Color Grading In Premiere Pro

Hey, what's up everybody? My name is Brent Nextran, and today I'm going to be giving you a tutorial on how I color grade in Premiere Pro. Premiere Pro isn't a color grading software. Its sole purpose is not to color grade. It's to be a good editor. For a great color grading program, I use DaVinci Resolve. But for a lot of people, they don't have DaVinci Resolve and they're already invested into the Premiere Pro, Adobe suite. So it's kind of been a request from a lot of my friends on how to get better color coming out of Premiere Pro. So today, that's what I'm gonna do. So right here, I've got a project pulled up.
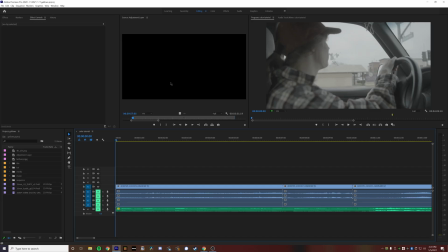0:44 And so I'm gonna go over to the screen record over here.
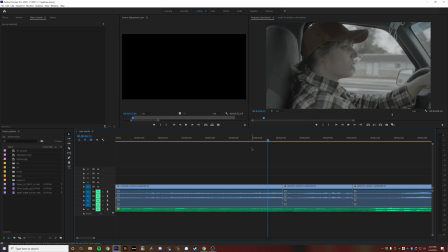0:49 And I've got me and my wife going over to a hike.
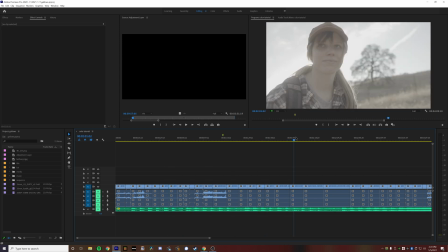0:58 We're driving over, and we got a lot of cool walking shots, a lot of cool kind of sunset shots over here.
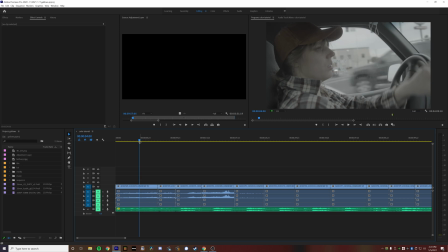1:06 So I'm gonna go through and I'm going to add the correction LUT that Canon provides for my specific camera using, this is for Canon Log 2 in the Cinema Gamut profile. But there are many correction LUTs provided by a lot of manufacturers, and those are kind of a base, get you close enough kind of look. That way you can kind of finagle it to your liking after that in the grade.
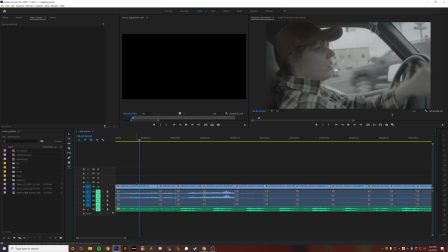1:38 So that's what I'm going to apply right now. So I'm going to go to the color tab,
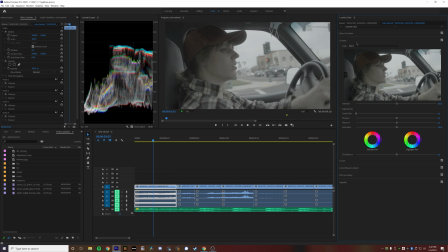1:43 and in the color tab, I actually use the creative LUT section to do a lot of my base grading.
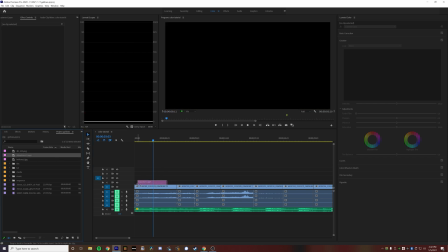1:51 But I'm going to use an adjustment layer and get the creative tab filled right here.
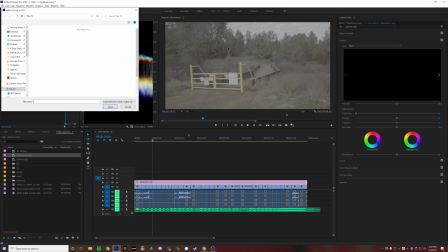1:58 Find my LUT.
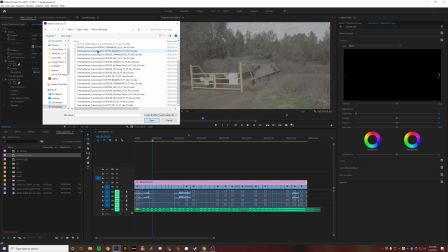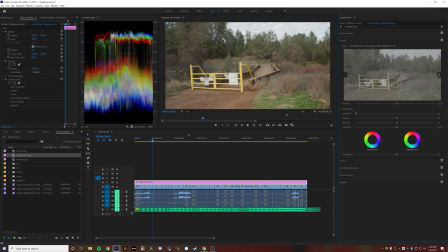2:08 Here we go. Okay, so I've got the Cinema Gamut Canon Log 2 to BT709 wide DR. So technically, this isn't actually the Rec 709 LUT. It's a wide DR LUT, which is what I like to start with, and it's a very, very pleasing highlight roll-off. Even in a 709 space, so it really compresses your highlights.
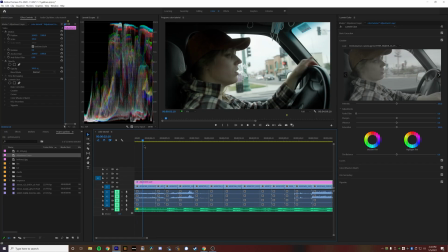2:30 Okay, so right off the bat, I'm going to do some kind of white balance adjustments.
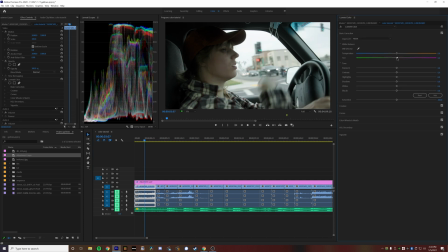2:34 I don't like how much green there is in the skin tones right here, so I'm actually gonna pull in a little bit of magenta, kind of make those a little bit more neutral. And it was kind of a cloudy day, so there's a little bit of a blue cast.
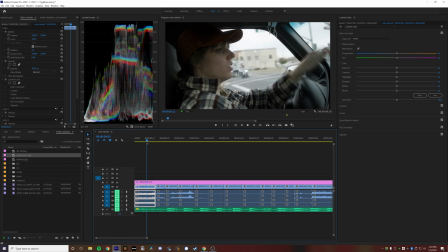2:50 I might warm it up just a little bit. Just to give a little bit of life back into those skin tones and add a little bit of saturation.
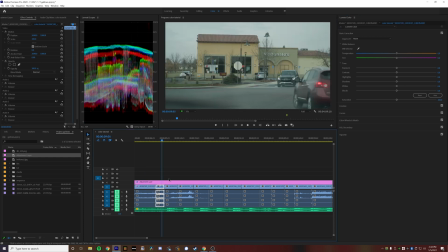2:56 Similar thing to this shot, a little bit of magenta definitely help. And I'm using the waveform RGB monitor right here, and this helps me a lot when I'm just getting kind of a base look down. I will almost match a lot of the white levels as well as kind of the mid-tone levels to get a consistent look from shot to shot, depending on what the scene looks like.
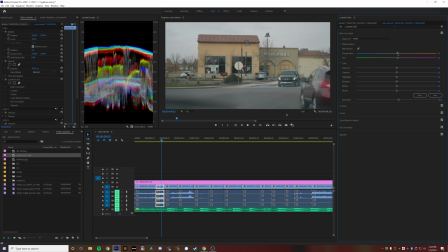3:25 Same, add a little saturation, maybe warm it up just a little bit, and just a little bit of contrast.
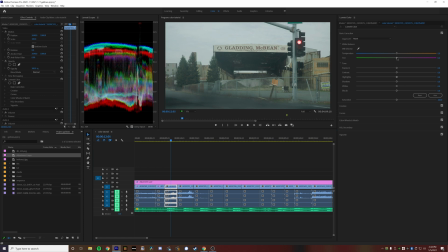3:31 So I'm gonna do very similar stuff to a lot of these clips until I get to a different scenario with different lighting, because these are all shot inside the car, behind that glass, so that can reduce a lot of the contrast.
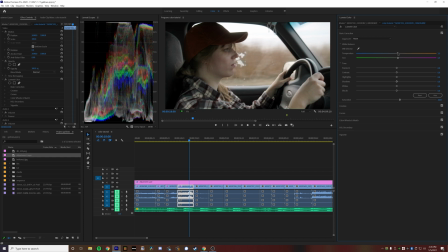3:48 Get a little bit more magenta in there, pull back a little bit. So this actually has a much higher contrast, so I might pull the highlights down a little bit.
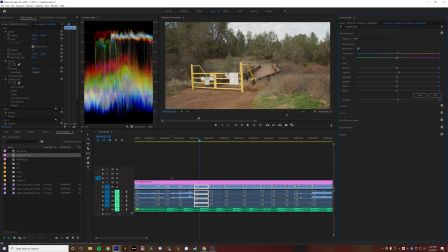4:03 There we go. That looks pretty good. Okay, cool. So we have another scene right now.
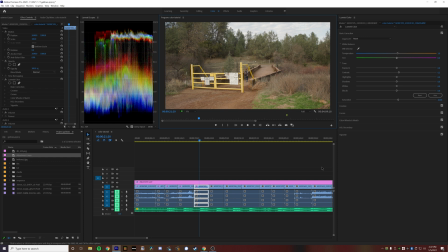4:07 I've got kind of an outdoor scene, very green. I'll go back here.
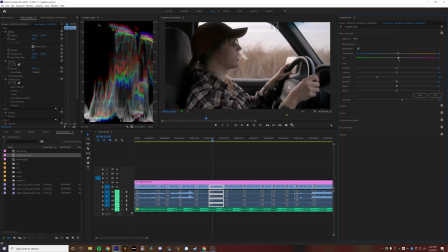4:17 Okay, now I have a couple more shots outside. So for these ones, I'm just gonna go through really quick and color correct a lot of these.
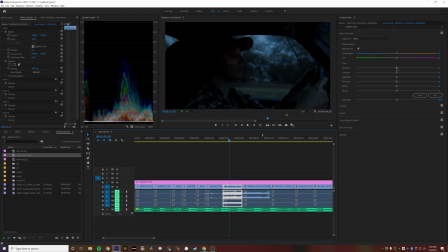4:26 So over here I have a night shot. So it's kind of twilight, blue hour. Much more noise is gonna be showing up in this if I start raising the exposure. So what I'm gonna do is I'm just gonna do kind of a subtle grade. Pull my luminance down in my saturation. If I start to bring up the exposure a lot in post. And this is one of my Premiere tricks. If I'm doing grading in DaVinci Resolve, I'll actually add noise reduction to darker clips like this that have been underexposed. But there's no noise reduction built into Premiere Pro. So I'm almost done with these guys.
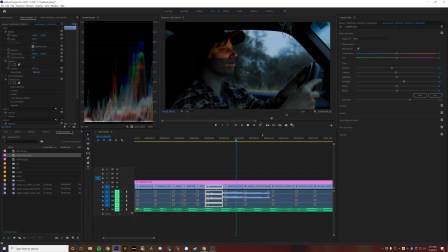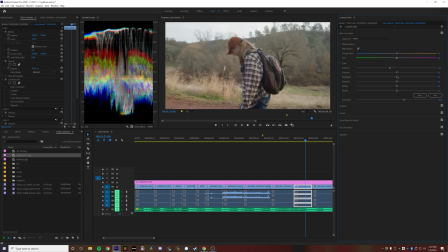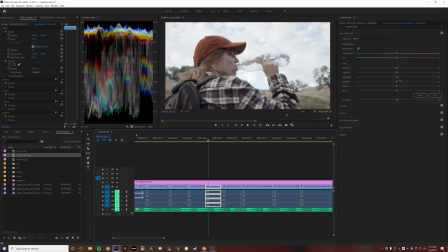5:25 So for this one, I am kind of pulling the sky down a little bit because I don't want the sky to completely kind of blow out her face, because her face is still the subject in this shot. So I'm kind of warming it up, making it just a little bit more lifelike, not as cold, because I want it to feel kind of happy and warm.
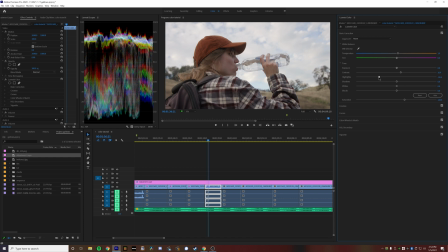5:45 And that's kind of my neutral tone I'm kind of going with for most of these shots.
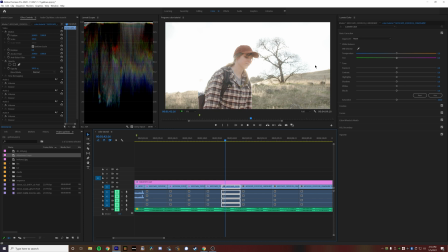5:50 So for a couple of these shots, I actually overexposed them on purpose to get a more kind of bloomy look with the sun behind her. And I wanted to see how far I could really push the limits of the camera and shooting C-Log.
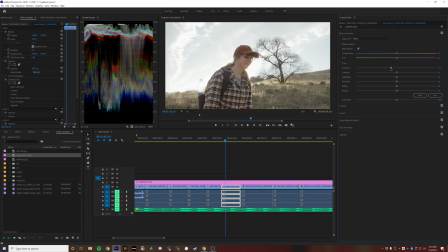6:08 So we can see when we pull it down, we hit the clipping point right here.
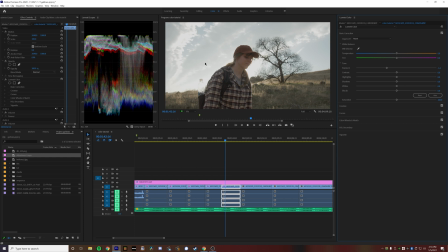6:14 So I cannot recover anything above that, no matter what I do, whether I shoot RAW, whether I shoot log, or Rec 709, the clipping point is still the clipping point.
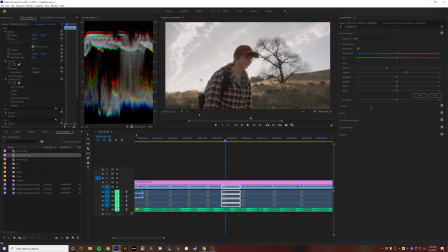6:28 But I can kind of mask it by balancing the image out within its own contrast. We did recover some of the information in the sky, which is nice. Okay. Similar scenario with this one, overexposing it to kind of push the camera and get that really glowy, bloomy look.
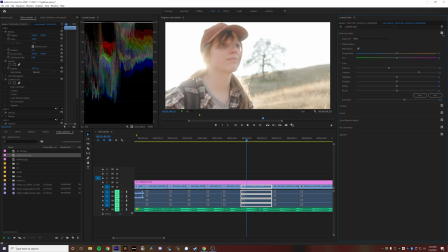6:58 So for saturation, I just kind of eyeball it for a lot of stuff here. I like to push it to kind of have a poppy kind of look up
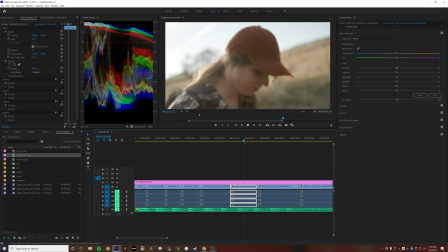7:10 until people's skin tones just get just a touch too orange, and then bring it back a couple of notches. That way I'm not overdoing the saturation, especially on people's faces.
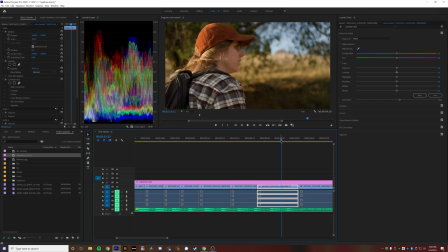7:23 Okay, so this is a much more well-exposed shot. I really like this shot. I don't need to add as much saturation, as much contrast to really get the look I want in this shot,
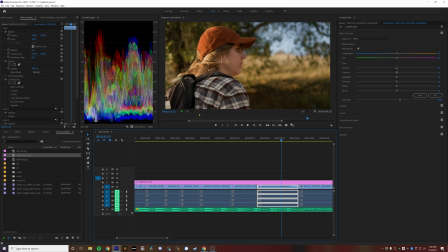7:37 because the light isn't hitting the lens and bouncing around everywhere and reducing contrast. So this shot ends up being really nice just with the correction light on it. So it's pretty nice. So you go back and forth between the log image and the correction light.
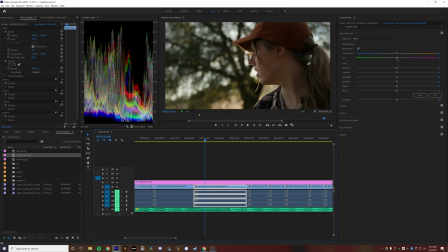7:57 I really like that. So I like this shot over here. I'm definitely gonna add a little magenta into it. It seems a little green and a little cool. There we go.